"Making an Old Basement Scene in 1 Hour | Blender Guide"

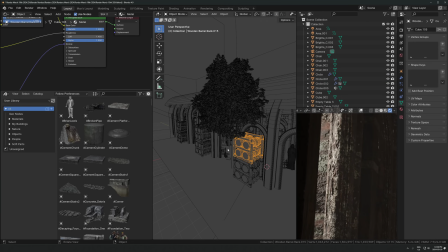49:42 So maybe we could just take some other wooden kind of thing and just throw it in there, like that other shelf we had in here. that can kind of just go in here, I think.
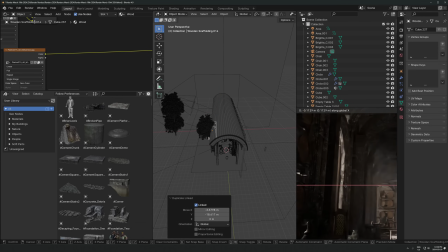49:51 Let's just throw that wooden thing right there. Yeah, nice. Make sure, I think that might have added some shadows. Nope, it didn't. Okay, so that's fine. And I actually like the rock material there.
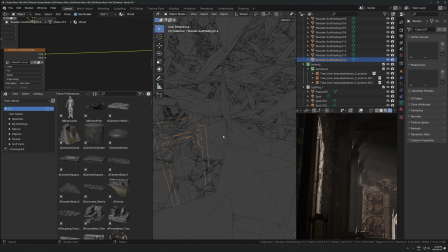50:04 It doesn't make sense to have rock, like to make a structure out of literal like moss lichen covered rock, but it looks just kind of like some old grungy thing that's just like rotting.
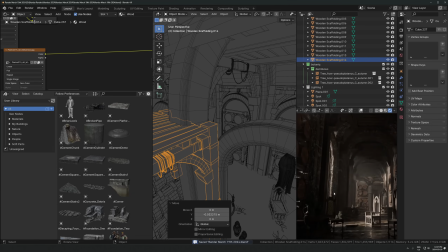50:16 I don't know. It looks cool. I don't mind it. And that's all I care about.
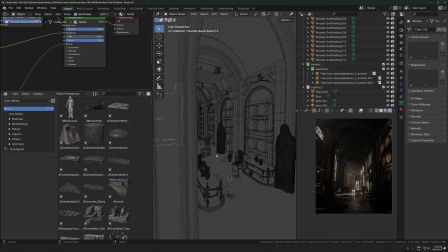50:21 It just doesn't look cool, yes or no. Okay, let's do one more barrel.
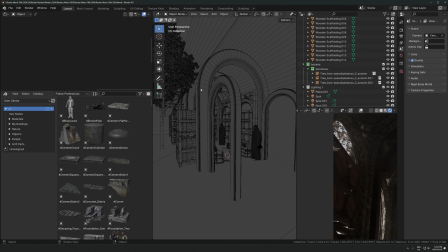50:25 No. Maybe the branches from this tree can be kind of coming inside a bit.
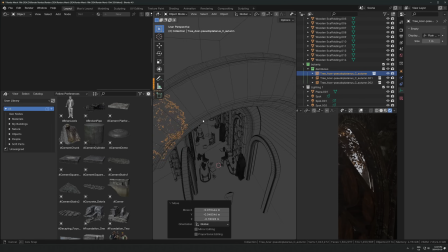50:31 It's a bit risky doing that, but it might be nice. Just try and get it to be...
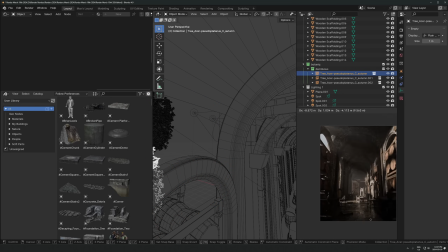50:40 Yeah, it's nice there. It's fine. Although that did kind of mess up my shadow I had before, which was really nice.
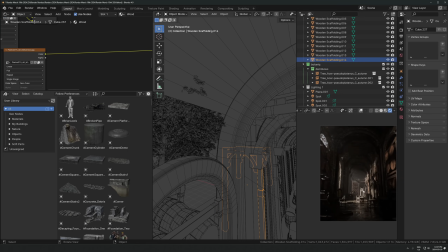50:45 So maybe it's not worth it. Like it was nicer there.
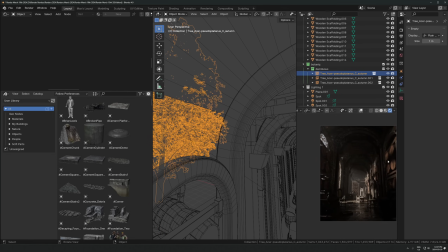50:53 Like the shadow on this side, I mean.
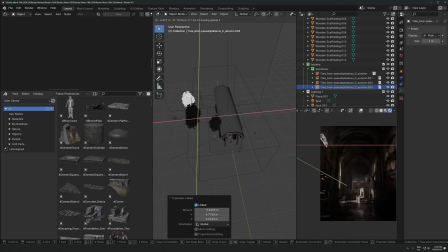50:58 Maybe I should just have a tree in the background behind it, which isn't actually part of the lighting,
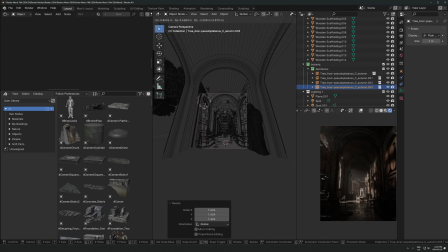51:04 but that can just kind of make it look like there's a lot of forested stuff happening without actually getting in the way and casting a shadow.
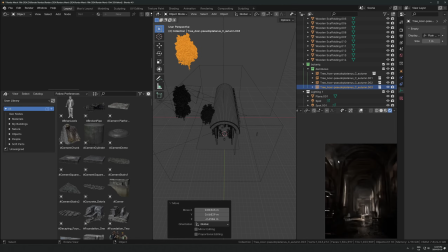51:10 Like that, yeah. So that's a way to kind of fake, like it covers up the hole that's there, but doesn't actually cast a shadow. That's one way to do it. It's a little awkward up here with the ceiling just cutting off, but I don't think it's a problem at all.
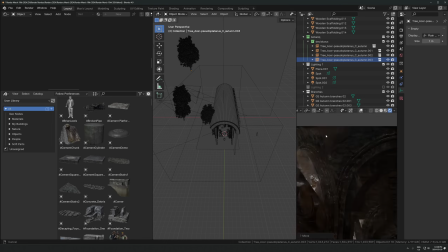51:26 Like nobody's gonna notice. Like it doesn't matter, right? It's fine there. I think we might be good, to be honest, or almost there at least.
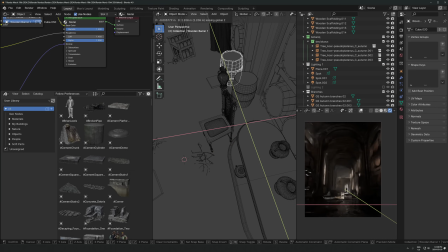51:34 I think I want this chair a little bit out of the way. I'm just gonna move this barrel over here and then put this chair right there.
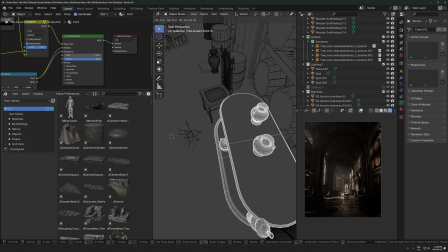51:41 Maybe move this table actually out a little bit more. Although I did kind of like it there.
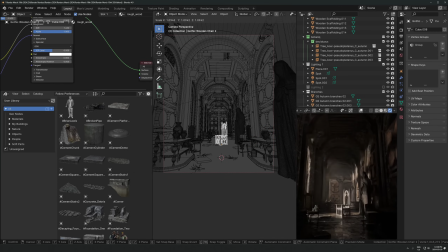51:50 And maybe this could be a little bit bigger.
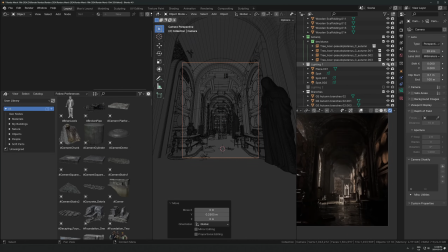51:55 Then maybe the camera can zoom a little bit closer. I don't know. Just go 29 millimeters maybe. Maybe point this down a little bit more to make the chair a little bit more central.
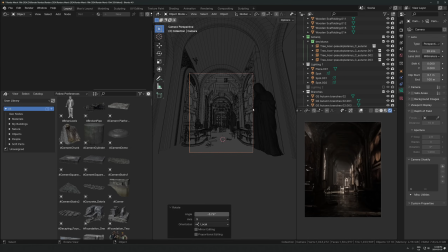52:08 Although I do like seeing the arch at the top. You see that? How like if I cut this down here or move the camera down there, the archway at the top kind of gets cut off, where I kind of like seeing it in there, curving all the way around. It just kind of frames everything nicely.
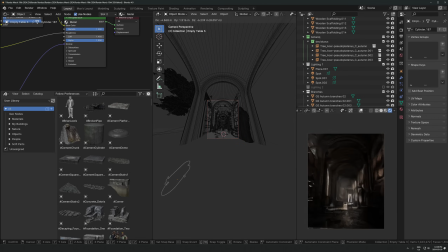52:20 So I don't know. Like this is not like, again, it's just these are just artistic choices that you can make. Like it doesn't matter whether you have that in or out. Like it's just depends what you're going for.
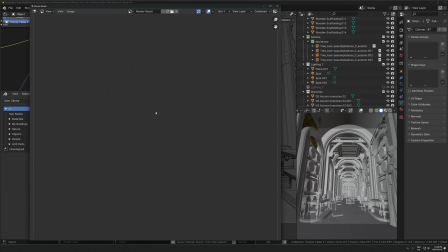52:34 Honestly, I think we're good. Let's just render this and see where we're at.
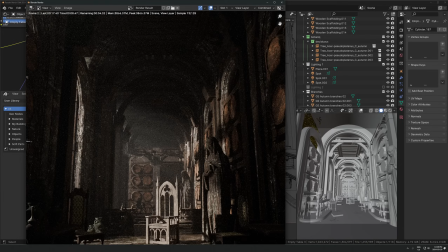52:42 I like this. I like this actually. The statues, it just kind of makes it feel like extra storage for like whatever the hell this is.
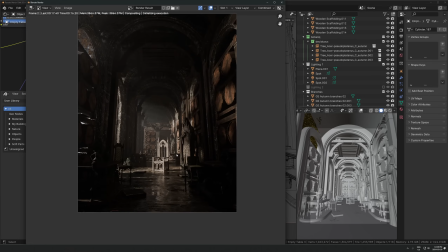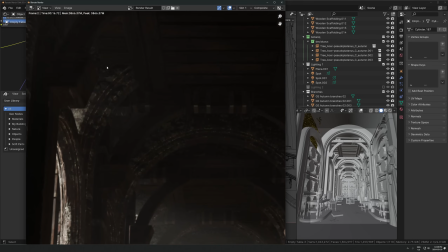52:55 It's a little bit awkward here with these stone things going in there, but that could make sense, right? Like they could have built this wooden scaffolding around that.
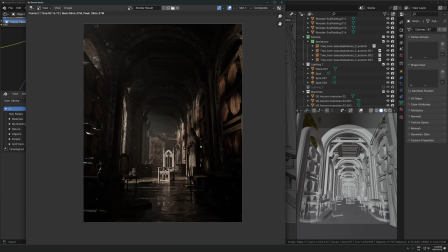53:03 I think we might be good. We just need to obviously render at a higher quality with more samples and everything. I might go back to what I was saying
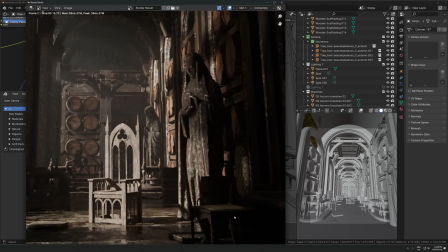53:10 earlier. Like there's still a bunch of bright spots in here, which are just a little bit distracting for me still.
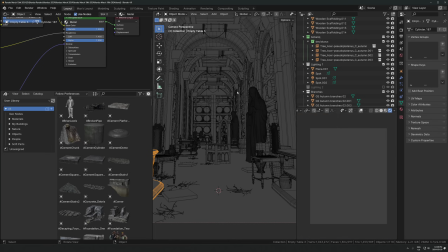53:14 So I'm going to add a few more shadows in there and just really fine tune this lighting.
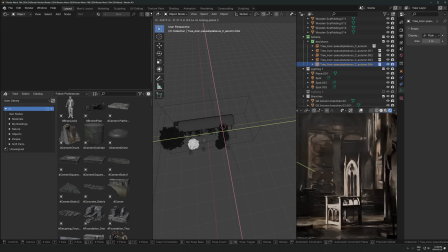53:19 So let's just zoom into there and just get this here. Because it's just kind of, again, distracting a little bit from the chair. Let's just get a tree in here, nice and big. And just kind of try and line this up perfectly so that it's just kind of cutting
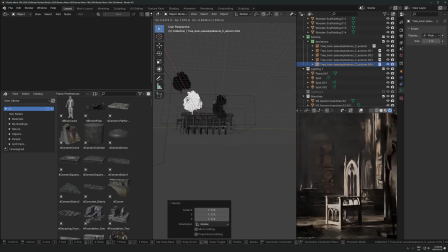53:35 off or just casting a little bit of a shadow on some of those areas, like right around there maybe. Let's just see what that's doing. It's a pretty big difference. It's a bit more than I wanted.